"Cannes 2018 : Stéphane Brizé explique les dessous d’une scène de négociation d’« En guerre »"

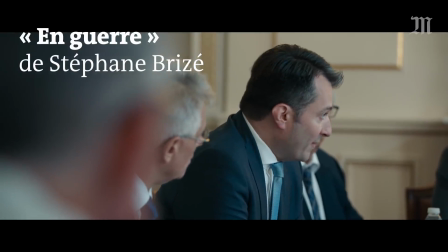(0:07) savez, quand on se lève le matin, moi, Monsieur Bordery,
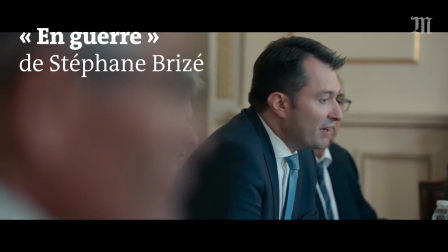(0:12) le PDG du groupe, on ne se lève pas le matin en se disant combien d'emplois est-ce qu'on va supprimer.
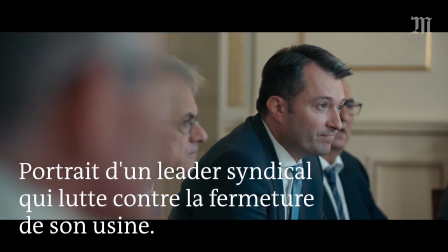(0:17) C'est tout l'inverse, tout l'inverse. Oui, monsieur Sensé, on est ravis de savoir que votre priorité, c'est l'emploi.
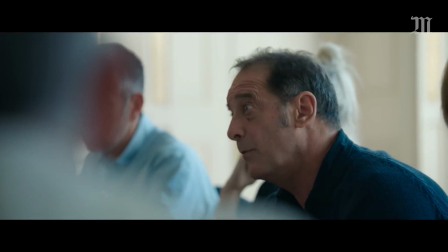(0:22)
C'est une scène qui se passe dans une salle de réunion à l'Élysée, en présence les dirigeants de l'entreprise qui rencontrent enfin les syndicats.
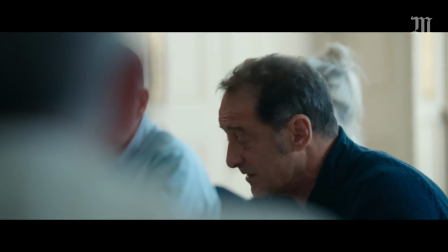(0:30)
Et c'est des enjeux, bien sûr, chez chacun très différents, qui vont s'échanger avec beaucoup de... Et c'est ce qui m'intéresse dans cette scène, beaucoup de force. Et ce qui était intéressant à écrire avec Olivier Gorce, le co-scénariste, c'était justement les niveaux de langage,
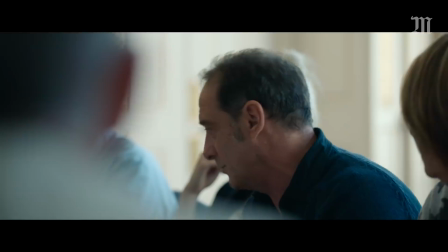(0:43)
certainement, les mots utilisés, mais aussi la manière dont la pensée est véhiculée par les mots.
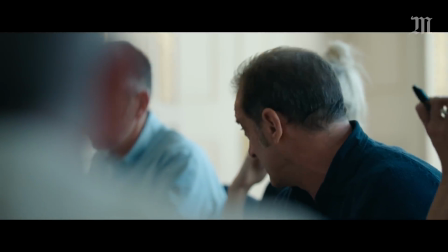(0:48) Moi, ce que j'aimerais que vous nous expliquiez, si je peux me permettre, allez-y.
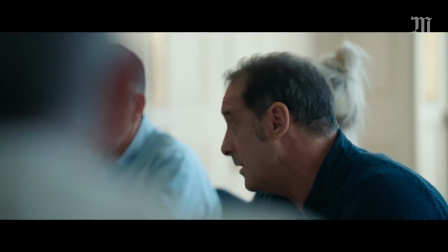(0:53) Moi, j'aimerais que vous nous expliquiez comment se fait-il que la direction nous dit,
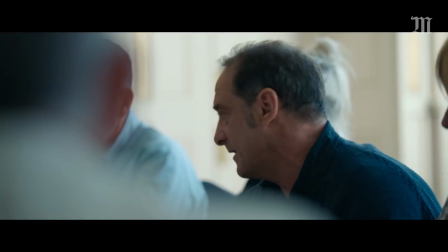(0:58) depuis qu'on a signé l'accord il y a 2 ans, et bien avant d'ailleurs, ça fait une éternité que ça dure, que l'entreprise est en difficulté.
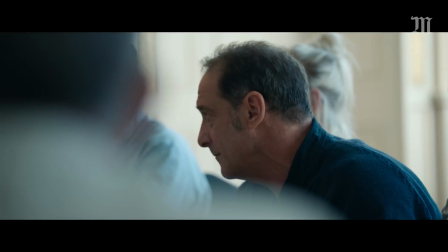(1:04) Expliquez-le nous. Mais c'est le en cas. Quoi est en difficulté? Mais c'est le cas. L'entreprise est en difficulté. Non, ça c'est vous qui le dites, ça n'est pas la réalité.
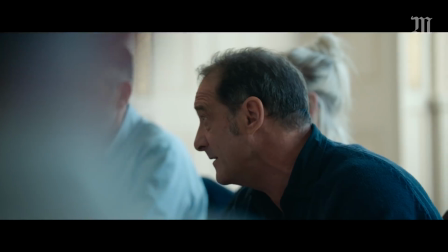(1:09)
Ces deux grilles de lecture du monde qui ne peuvent plus communiquer. Le leader syndical, qui est joué par Vincent Lindon, c'est la première fois qu'on le voit mettre ses lunettes, parce que finalement,
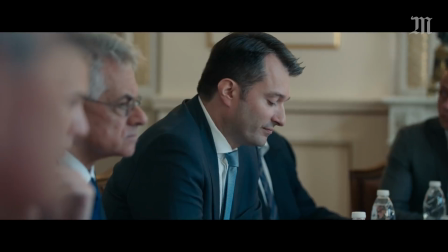(1:18)
c'est la première fois où il s'empare d'une matière qui est normalement une matière qui est réservée aux actionnaires,
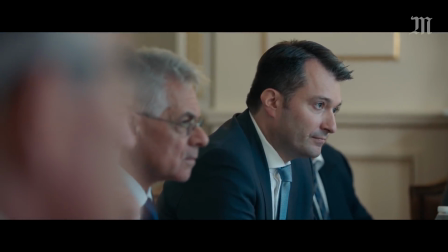(1:23)
aux patrons, etc. Il va lire des chiffres.
Vos actionnaires, les actionnaires du groupe...
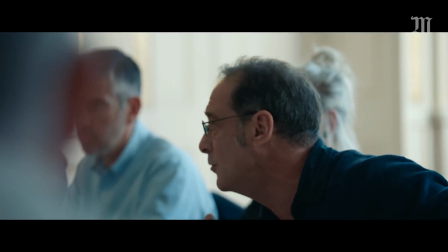(1:29) Non, mais attendez, c'est pas vos actionnaires. Non, c'est pas les nôtres non plus. Non, mais attendez, ce ne sont pas les miens, je suis salarié.
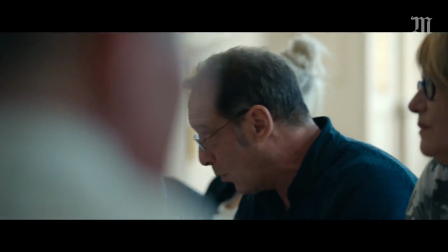(1:36) Non, je continue, s'il vous plaît. Je continue. Je dis que vos actionnaires ont eu une augmentation de plus de 25% de leurs dividendes l'année dernière.
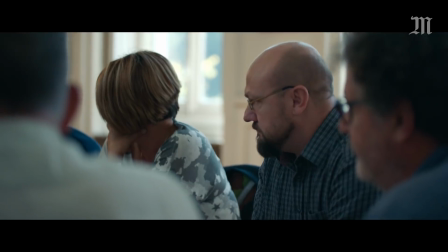(1:45)
Et là, il va sur le terrain des mecs en face. Et là, il y a quelque chose qui s'opère de la mue du personnage.
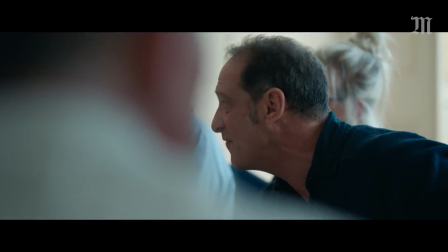(1:52)
Et je trouve ça extrêmement émouvant. Finalement, il y a un paradoxe assez cruel. C'est quelqu'un qui, au moment où il perd tout, socialement, découvre beaucoup, beaucoup de choses de lui-même.
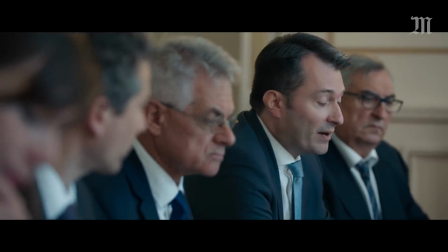(2:03) Vous mélangez tout. Vous parlez du site d'Agen, vous parlez des actionnaires, vous parlez de la rémunération de M. Hauser.
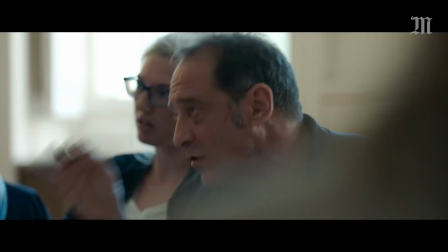(2:10) Je ne mélange pas tout, qu'on le veuille ou non, il y a un moment où les choses sont liées.
Moi, je veux toujours rendre à l'écran une idée du réel.
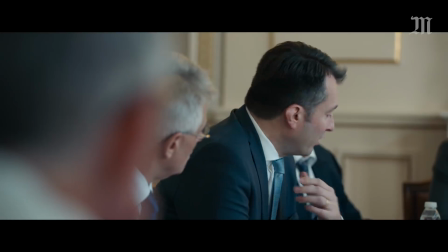(2:15)
J'aime être loin des acteurs pour ne pas les encombrer du dispositif du cinéma.
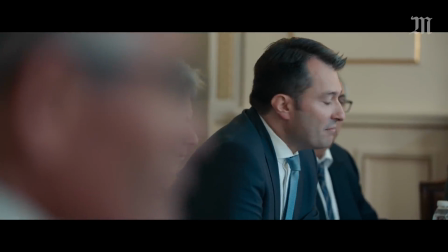(2:21)
Et pour autant, j'aime qu'ils soient en assez gros plan dans le cadre, souvent.
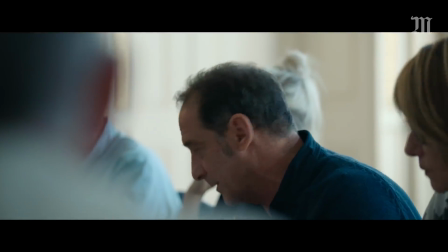(2:24)
Donc mécaniquement, ça veut dire travailler des longues focales, ce qui fait qu'il y a très peu de profondeur de champ, en l'occurrence, et que le premier plan, ou même le deuxième plan, ou l'arrière-plan,
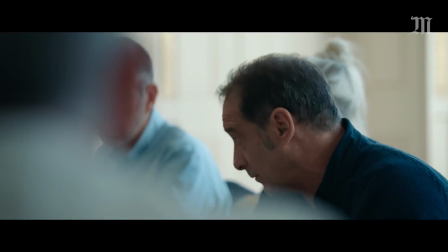(2:33)
va être flou. Ce qui me permet aussi de traduire certainement encore plus une idée du réel, parce que ma caméra semble avoir été un petit peu gênée par des gens.